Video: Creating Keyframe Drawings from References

What is a keyframe drawing and why is it important in animation?
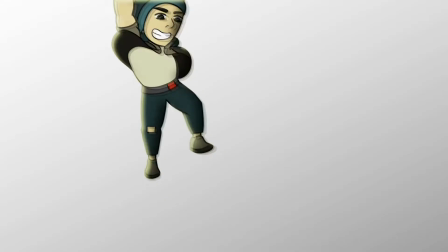Hey guys, RJ here, self-taught animator behind Studio De Laron, a channel dedicated to sharing with you everything I'm learning about animation and digital art. In today's video, I'll be walking you through the process of creating keyframe drawings from references for my animation. First, we will define what a keyframe drawing is and why is it important in animation. And then I'm going to show you a sneak preview of the current animated short film I'm working on, Terms of Employment. So, let's get started.
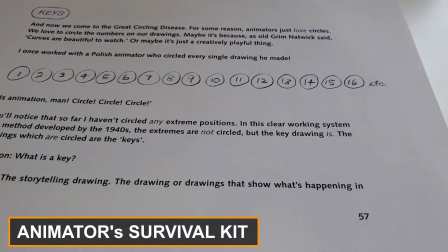0:44 In the classic book Animator Survival Kit, keyframe drawings or keys are defined as the storytelling drawings.
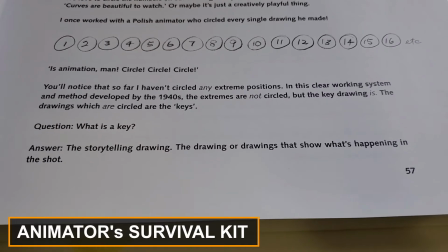0:52 These are the drawings that show what's happening in the shot. In this hammer swing animation I did,
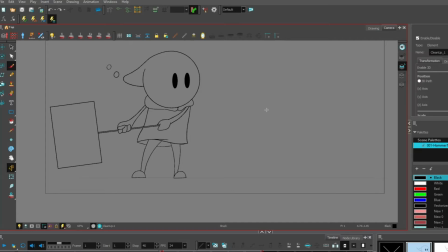0:59 the keys for this shot are the starting position and the ending position when the hammer hits the ground. With these two drawings, we can definitely define what happened in this shot. From the idle position, to him squashing that subscribe button so that he could see more of my videos in the future.
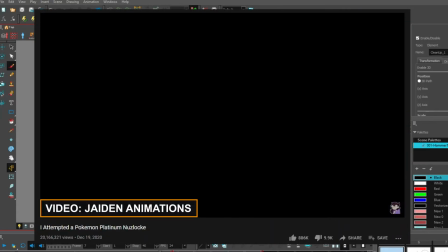1:19 Storytime animation make the best out of these keyframe drawings because for the majority of the shots on their animations,
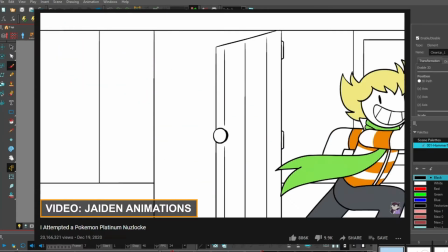1:26 you will only see mostly key drawings with minimal drawings in between.
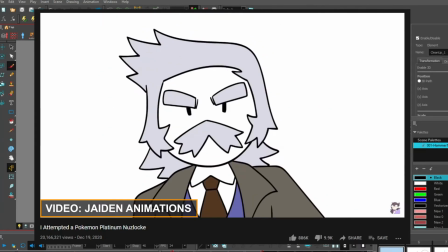1:31 It really works for that kind of animation because the star of the show is actually the story being told.
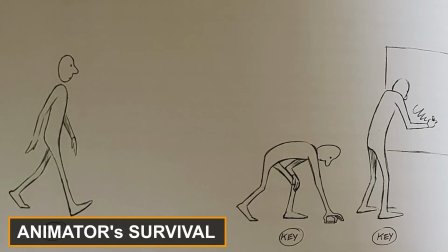1:38 Now going back to the book Animator Survival Kit, at page 64 there was a great example of what the key is all about.
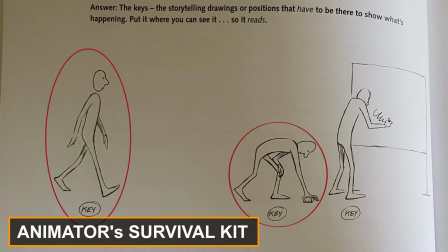1:47 It's showing a man walking and then picking up a chalk and writing on the board. You see, when we see these drawings, we can clearly define what he is about to do in the animation.
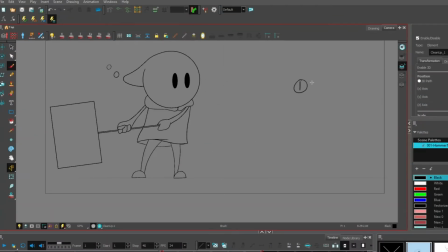2:01 Keyframe drawings therefore define what is happening in the shot. Therefore, in animation, it plays a very important role in the story.
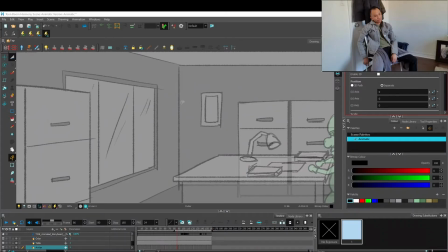2:13 So today, I'm going to show you a quick demo of how I create keyframe drawings for my animated short film using some references. So here in Toon Boom Harmony, which is where I'll be doing my keyframe animation, I'm showing you a shot where I already completed the background and the foreground.
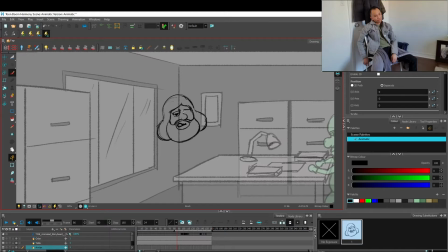2:32 As you can see, I took a video of myself acting out the script I was given, and the first keyframe drawing I'll be doing is this lazy,
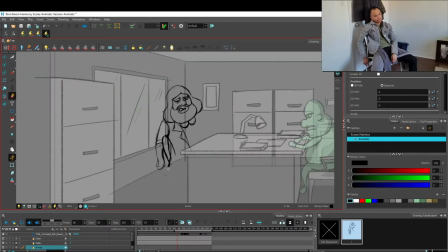2:41 unimpressed shot which establishes the character's attitude in this scene.
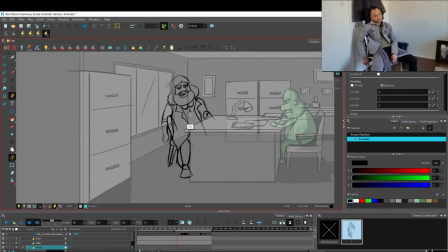2:47 The character's script in this particular shot is him telling the sheriff, 3 bars, that's the price. I acted out exaggerated hand gesture for this shot to serve as my reference,
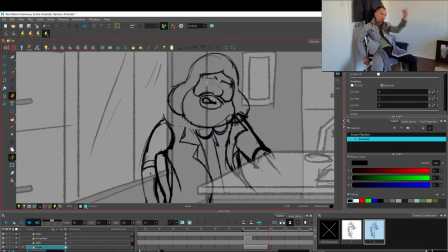3:00 and the second shot as he was saying 3 bars was him doing this hand gesture of 3. I made sure I captured the mouth shape of him saying the word 3 as this is the time I'll be introducing this keyframe drawing.
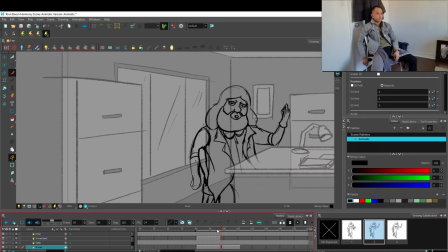3:14 It really helps if you have the voiceover file in your software to establish the rough timing of the keyframe drawing on the get-go. The next keyframe drawing is somewhat a copy of the first one as I'd like his hand to rest on the table after the first action he took.
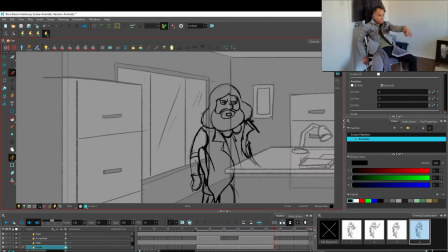3:32 As he says, that's the price. I'd like him to tap the table with his hand still forming the gesture of 3 to emphasize the demand he is asking for the job he is taking.
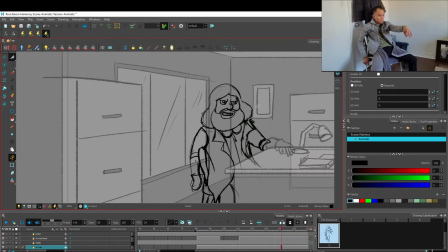3:46 Technically, I can create one keyframe drawing here, but it would be really hard to tell if he was simply pointing on the table once or tapping on the table.
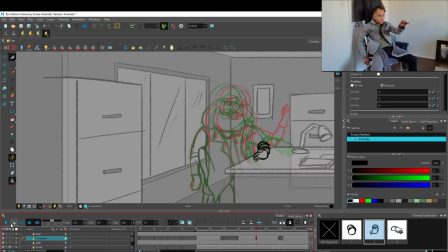3:55 So I created 2 more drawings where he raises his hand and then taps the table again.
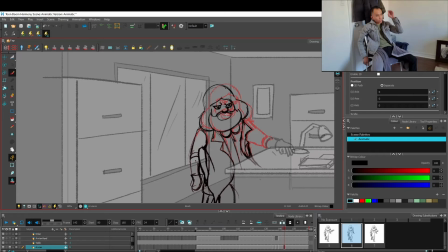4:02 I'm going through my reference a lot for this to really establish the correctness of the pose I'm trying to recreate. The next keyframe drawing I did was him drawing back with his hand up to really emphasize the tapping he did on the table.
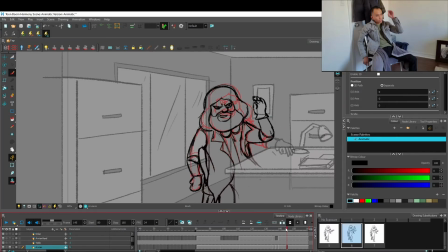4:19 This particular drawing may be considered as an extreme drawing, which really connects 2 keyframe drawings. Extreme drawing or breakdown drawings may not necessarily be just one drawing in between 2 keyframes.
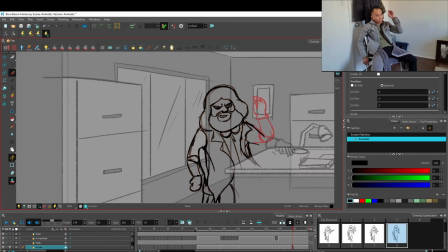4:35 Sometimes it can be multiple breakdown drawings to really establish the action.
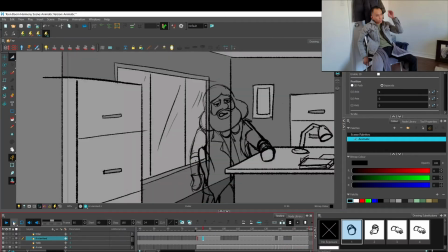4:40 The last keyframe I did was just the ending position, which is him resting his hand on the table.
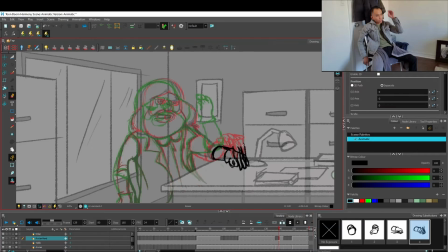4:48 After establishing all the keyframe drawings in their respective positions in the timeline, I basically just added a quick color
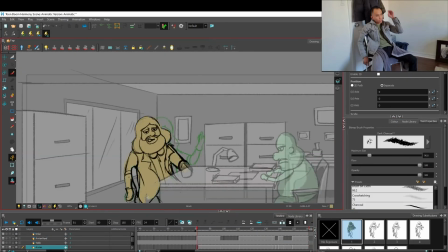4:57 with some shadows to create a sense of tone for this animation.
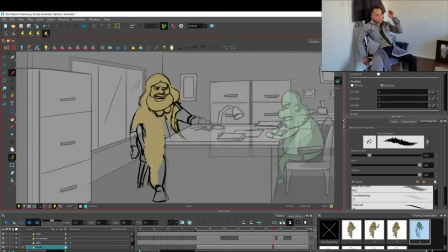5:02 It also helps me see the character pop out from the grayscale background.
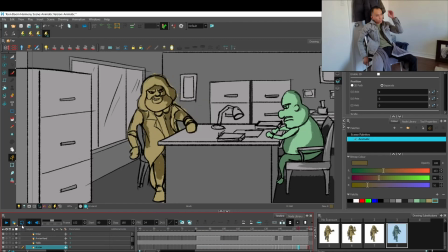5:07 For the sheriff, I created one keyframe drawing through this sequence signifying that he is working.
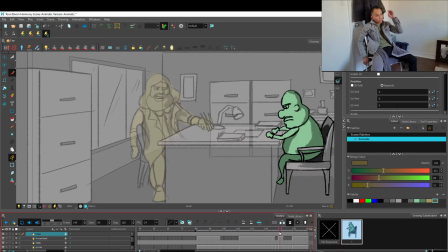5:15 I didn't want to show the sheriff doing anything elaborate during this
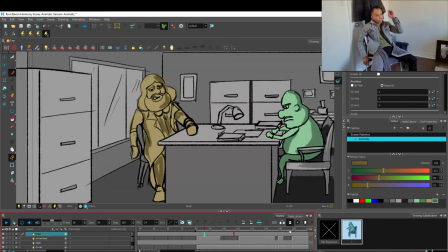5:20 shot because the star of the show for this particular shot is Arvian,
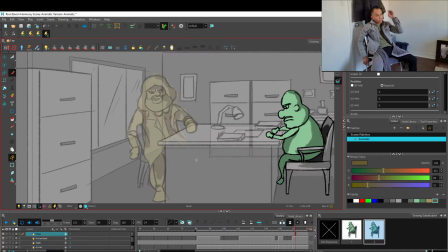5:25 who is doing all these actions.
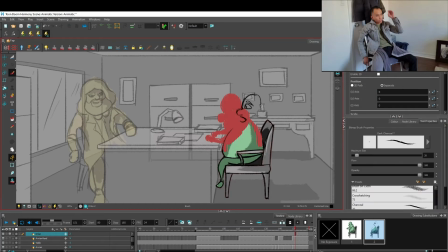5:28 But I added one keyframe drawing after the sequence I did for the other character
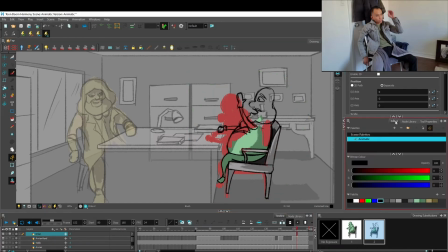5:35 to signify that he was shocked by the demand the other character made for the job. This animation principle is called staging, where I am establishing the star of the show and making sure that the viewer is
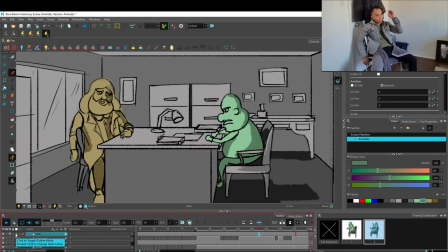5:51 focused on the particular character that I am emphasizing in that particular shot.
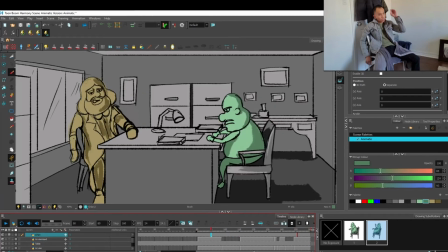5:59 After creating all those keyframe drawings, we can now look at the finished keyframe animation for this shot.
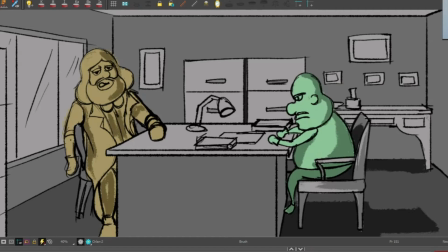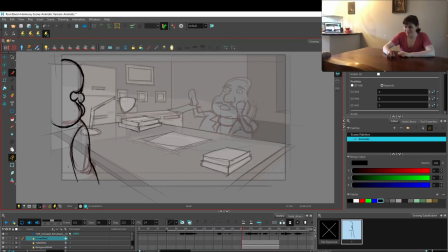6:13 For the next shot, I used the reference given to me by the producer of this film, and it's a video reference of the voice actress of this character acting out the scene. I personally think that her acting is top-notch, and I really like how she was really into the character during this scene.
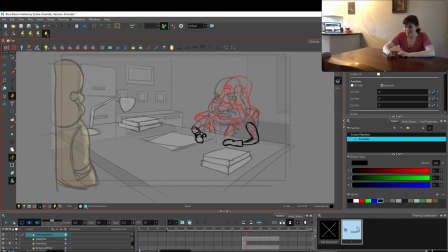6:32 I didn't have to guess on the actions this character is taking when he said the words, "The bounty is for two." I found the keyframe drawings from her video reference right away, and I simply copied those poses.
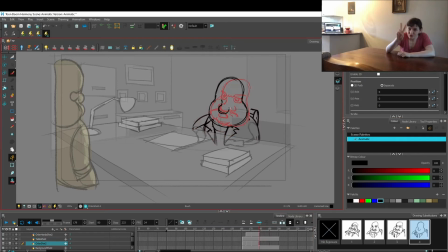6:48 Her expression really helped me establish the character's emotion during this scene, and I enjoyed drawing those emotions. The keyframe drawings for this shot started from the shock position from the previous scene,
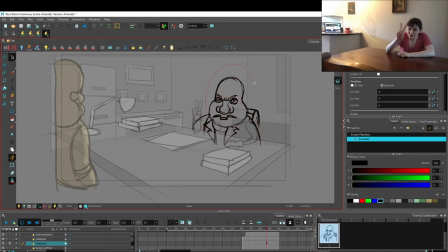7:03 and he settled down a bit before pointing out with his fingers that the bounty was for two.
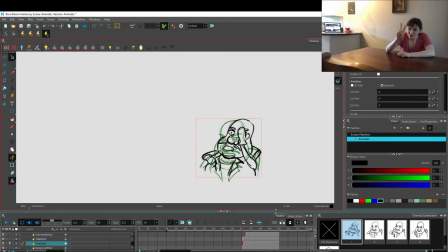7:08 I added a breakdown drawing in between to connect the two keyframes,
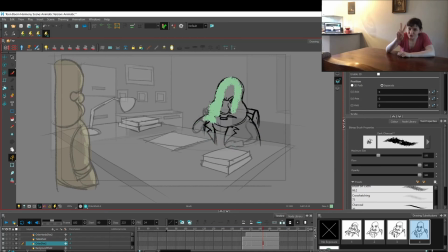7:12 and sometimes I do this especially when I am doing an animatic or storyboard.
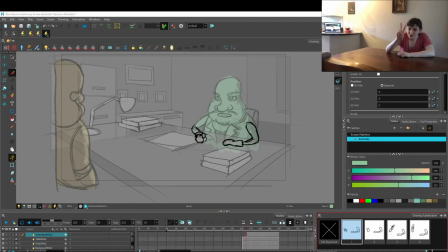7:17 This is to ensure that I don't miss out on establishing the action being taken by the character during the scene.
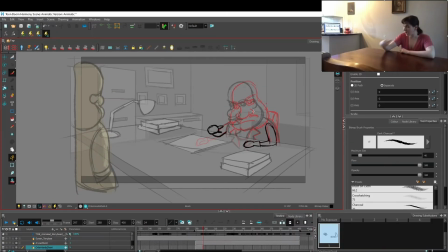7:25 Keyframe drawings play an integral part of the storytelling in the overall animation. These key drawings are usually defined at the very start of production, as it is part of the thumbnails and storyboarding. I can even say, based on my own personal experience, that storyboards,
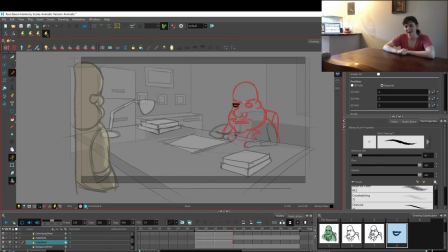7:45 when converted to an animatic, are basically keyframe drawings put together to create a keyframe animation. The rest of the drawings, such as the passing position, the breakdown drawing, and in-betweens that makes the animation go smoother,
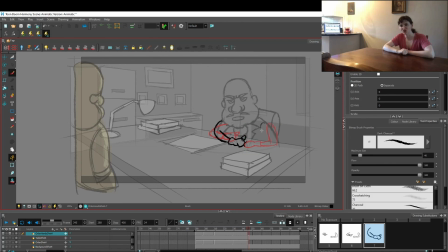8:03 tend to not be as important in the storytelling process.